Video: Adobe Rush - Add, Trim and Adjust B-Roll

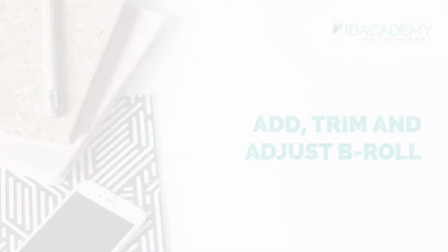[0:00]
I'm now at the part of the script where I need to start adding some B-roll. So what I want now is my pixels shot or my additional footage. So I'll go to plus, your media,
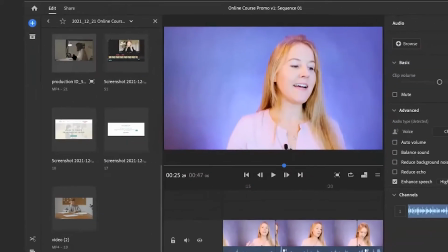[0:11]
go down to the person drawing their little plan out and drag it onto the second layer.
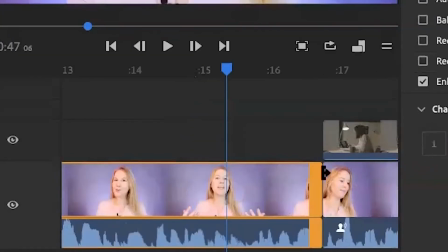[0:18]
And usually, right, I don't start the clip at the cut.
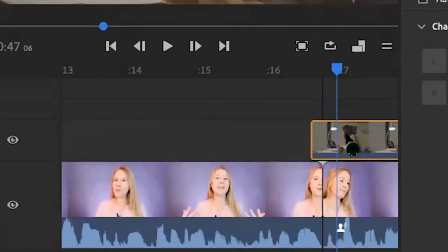[0:22]
I drag the clip to just a few frames before the cut so that it's not really noticeable that the sentence was split in two.
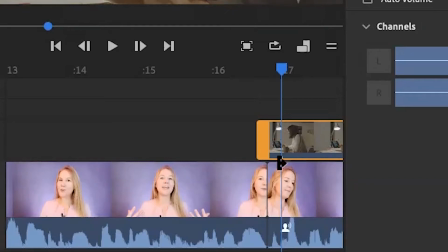[0:30]
They're called L cuts or J cuts. It's just bringing the audio in or the image in before you actually see or hear the shot.
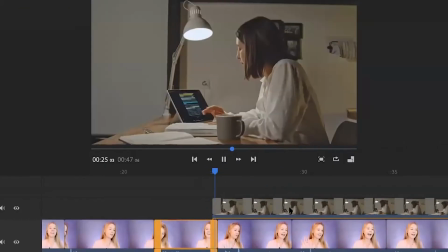[0:38]
It's just a kind of professional trick.
Latest online course. You'll learn how to plan an excellent video in 8 simple steps.
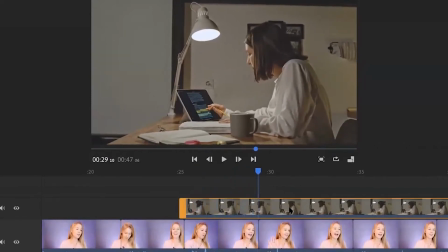[0:45]
Great.
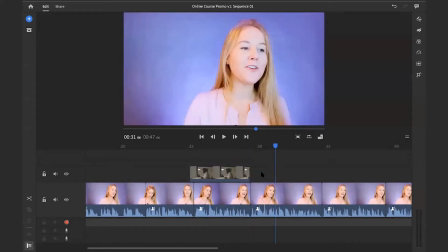[0:46]
So I can just either split that and delete that, or else I can undo that, minimize the timeline and drag this back.
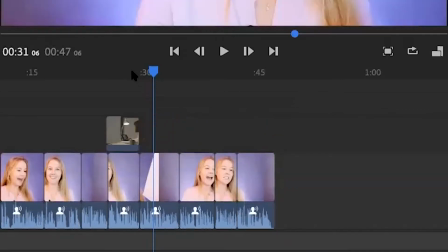[0:55]
Sorry, I should have undid the cut, but 2 ways of kind of cutting.
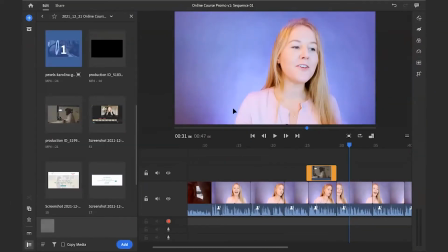[0:59]
Then I also had another guy who's filming, drag that down, go to the end of it, shorten it a little bit.
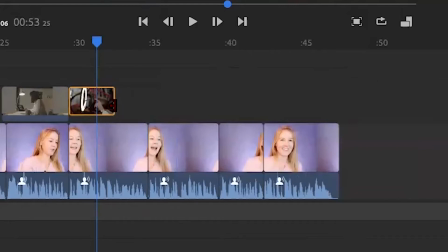[1:07]
This is quite a long part, so I'm talking about filming and presenting to camera. So I think I got 2 shots of him.
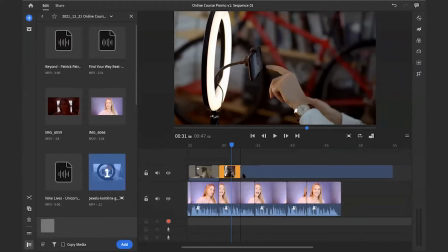[1:14]
Yeah, in one he was just setting up the phone, and in the next he was presenting to camera.
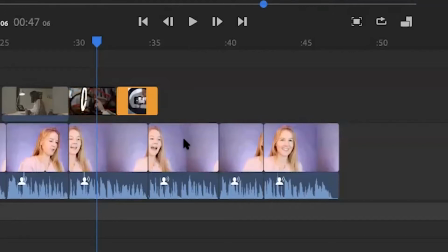[1:19]
And then in this part I'm talking about editing, so I got a screenshot of the rush timeline. So I'll just drag that down there now. And then I've no idea how this is going to look or sound.
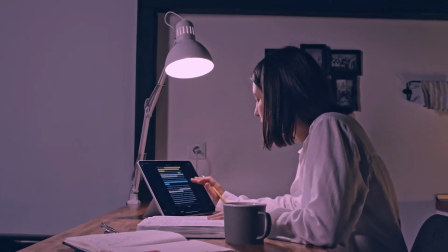[1:29] I'm just going to see. Online course. You'll learn how to plan an excellent video in 8 simple steps.
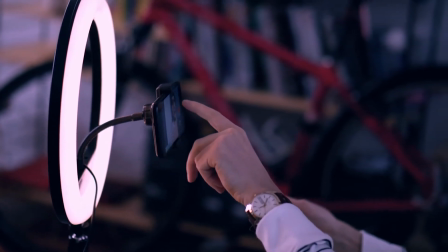[1:35] How to film like a pro with your phone and present to camera with more confidence.
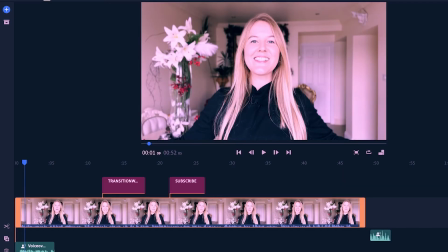[1:40] And how to edit videos together using affordable, beginner-friendly software.
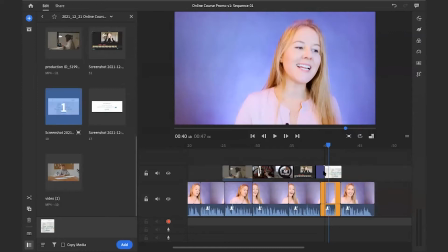[1:45] And then sign up to our newsletter.
So I'll just bring in the Vid Academy website.
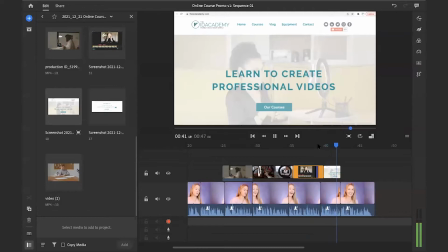[1:50] Sign up to our newsletter at thevidacademy.com and be one of the first to find out.
I'll just lengthen that so that it covers the cut a bit more.
And be one of the first to find out when our course is ready for enrollment.
Okay, so that is the B-roll. Added, trimmed, and again, I can do any of these things to the B-roll.
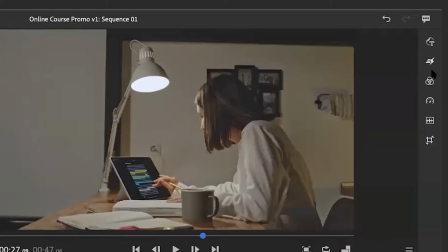[2:10]
Like I can change the positioning. Most of the B-roll that you download from online doesn't have any audio attached.
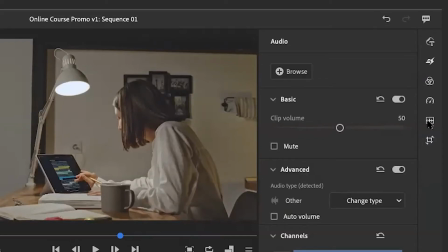[2:17]
But in the event that it does have audio, like Noreen, because all of your B-roll or cutaways will have audio, you might have to turn down the horses. It is nice to hear a little bit of B-roll. Like on the news, you know, you can kind of hear the traffic or the people's footsteps and stuff, but just a tiny bit, and probably less than you think it should be when you first start out.
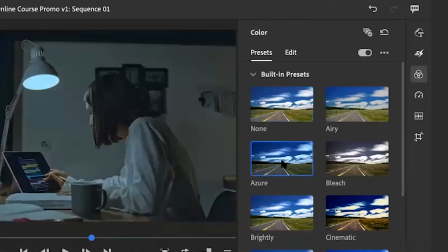[2:38]
So you can mess with that. You can also add colour. She's not as colourful as I am in my one, so I might change her.
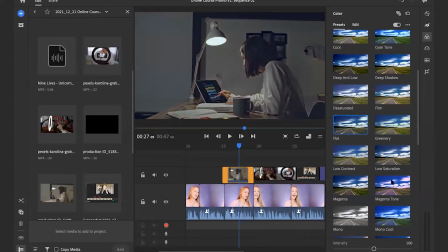[2:45]
I might decide that to make her a little bit, or I might make all the cutaways kind of magenta tone so that they
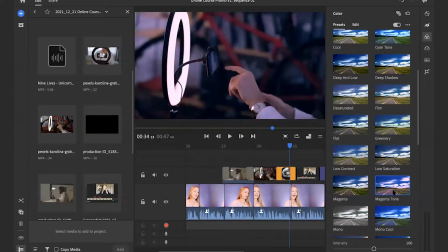[2:52]
all feel part of the same kind of sequence.
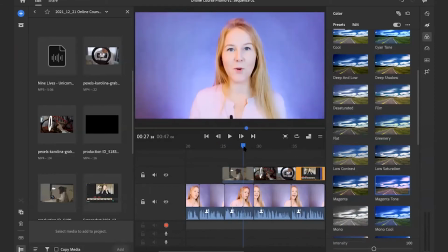[2:56]
So then it kind of looks like that purpley background. It's kind of now matching and more fitting into my shot, but you could mess with that stuff all day long.
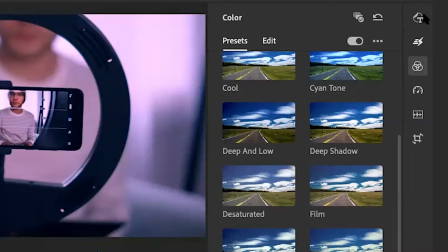[3:05]
I don't need to speed any of them up. And then transitions I will talk about in a second. So we've organized the files, we've added and trimmed our A-roll, we've overlaid and trimmed our B-roll. Next up, I want to add some music. How are you feeling about A-roll and B-roll for now? Bit overwhelmed, yeah, but I think it's going to just take fiddling around, you know, to get it. Yeah. It does. And you know what? It's more important to know what you can do than kind of, you know, like seeing the step by step. And you'll be given the recording of this as well, so you can go over it in your own time. Yeah. And then what you can do is take it step by step. Take it A-roll first, then take B-roll, then, you know, so going through the whole thing. But hopefully you can see how good it is to have such a cohesive plan. How quickly it makes the edit come together. I don't have to make any big decisions in the edit besides color and improving stuff because I'm following the plan. Whereas before I would have dragged a 1-hour interview into the timeline and tried to cut it up and then tried to record. Oh God, it was just so messy. But now I'm like, it's Tetris.